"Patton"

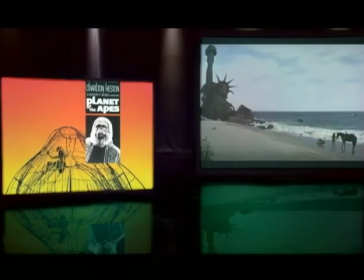35s
Many movies are remembered for their iconic final shots. Planet of the Apes and Butch Cassidy and the Sundance Kid are two such movies. But fewer films achieve lasting impact than movie immortality with their opening shots. Because it's actually much harder to start indelibly than to finish that way.
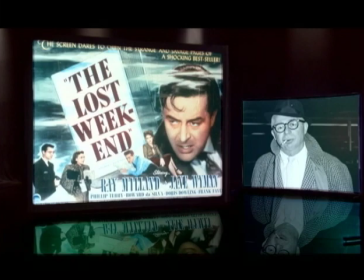56s
The Lost Weekend, Billy Wilder's 1945 landmark of serious Hollywood filmmaking begins with an
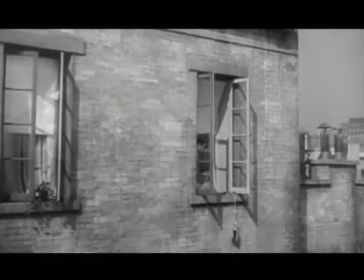63s
opening shot of the great city of New York and moves in until it finds all in one shot,
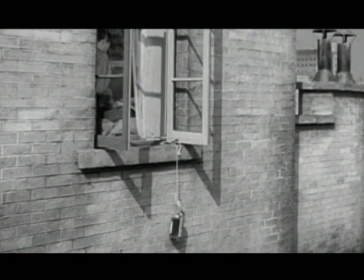68s
a whiskey bottle hidden outside an apartment window on a string. And in that shot, you know everything about the power of drink on the mind of an alcoholic.
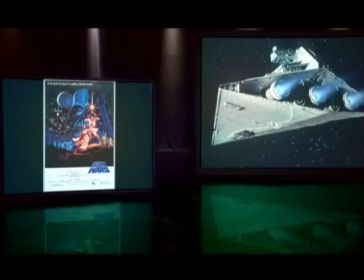79s
The opening role of Star Wars, followed by the immensity of a ship longer than any imagined, tells you visually you are indeed in a new era of filmmaking.
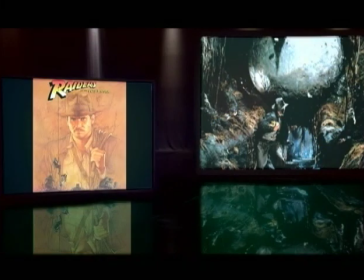89s
The first sequence in Raiders of the Lost Ark can be watched and enjoyed for its own pleasure a thousand times. But there is, I submit to you, no more iconic and impactful and riveting opening to any film than the beginning of tonight's movie, Patton.
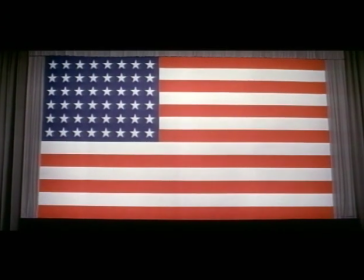108s
A giant American flag fills the screen in a long up-angle lens, Off-screen, we hear shuffling and milling about, but we don't see the audience. We are them, watching from their perspective. Then, Tent Hut.
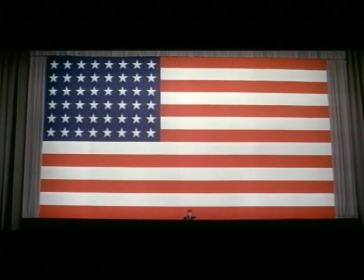127s
And in a deep, long shot rising up comes striding forward a soldier,
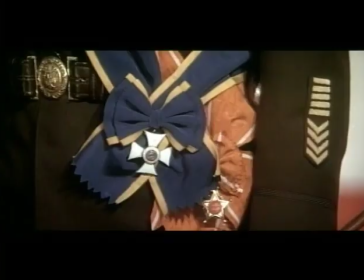133s
dressed in almost absurd regalia, ribbons and a flamboyant array of chess medals. The military trumpet plays to the colors,
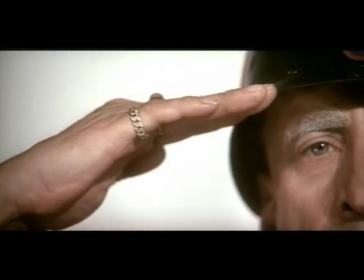143s
and he salutes as the camera punches in on pearl-handled revolvers and four stars on his helmet. And then this Poppin' Jay speaks directly to us. And what does he say? The most profane and unexpected and, let's face it, the coolest opening line in movie history.
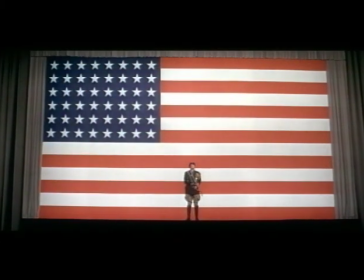167s I want you to remember that no bastard ever won war by dying for his country. He won it by making the other poor dumb bastard die for his country.
And with the immortal, obscenity, and insight-filled speech that follows, all of the contradictions and paradoxes and love and hate and admiration and revulsion that comprise General George S. Patton and the nation's attitude toward him are revealed.
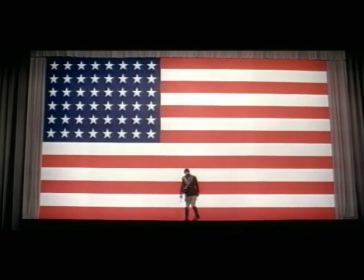206s
He finishes, turns and recedes, and the camera has never shown anything but him and the flag. Jerry Goldsmith's classic score rings in, and the biography, often called the greatest American war film commences with the audience already firmly in the charismatic grip of a unique and extraordinary protagonist that opening is not only startlingly original filmmaking and would still be today never mind in 1970 it's also ironically enough a key to the long almost endlessly long even by Hollywood standards, path that tonight's film had to whine to get to the screen. You see, that opening was conceived and written using mostly Patton's own words stitched from various speeches by a young,
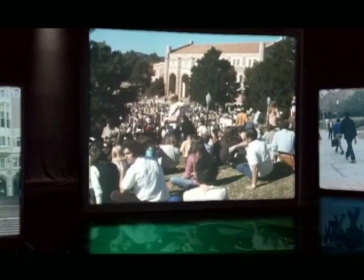259s
unknown UCLA film graduate whose name you may recognize, Francis Ford Coppola. Its stylistic audacity and character nuance was the harbinger of a massive new talent and one who, for his efforts, was promptly fired from the movie. Coppola has said in wise advice to those starting out, he said, not to worry.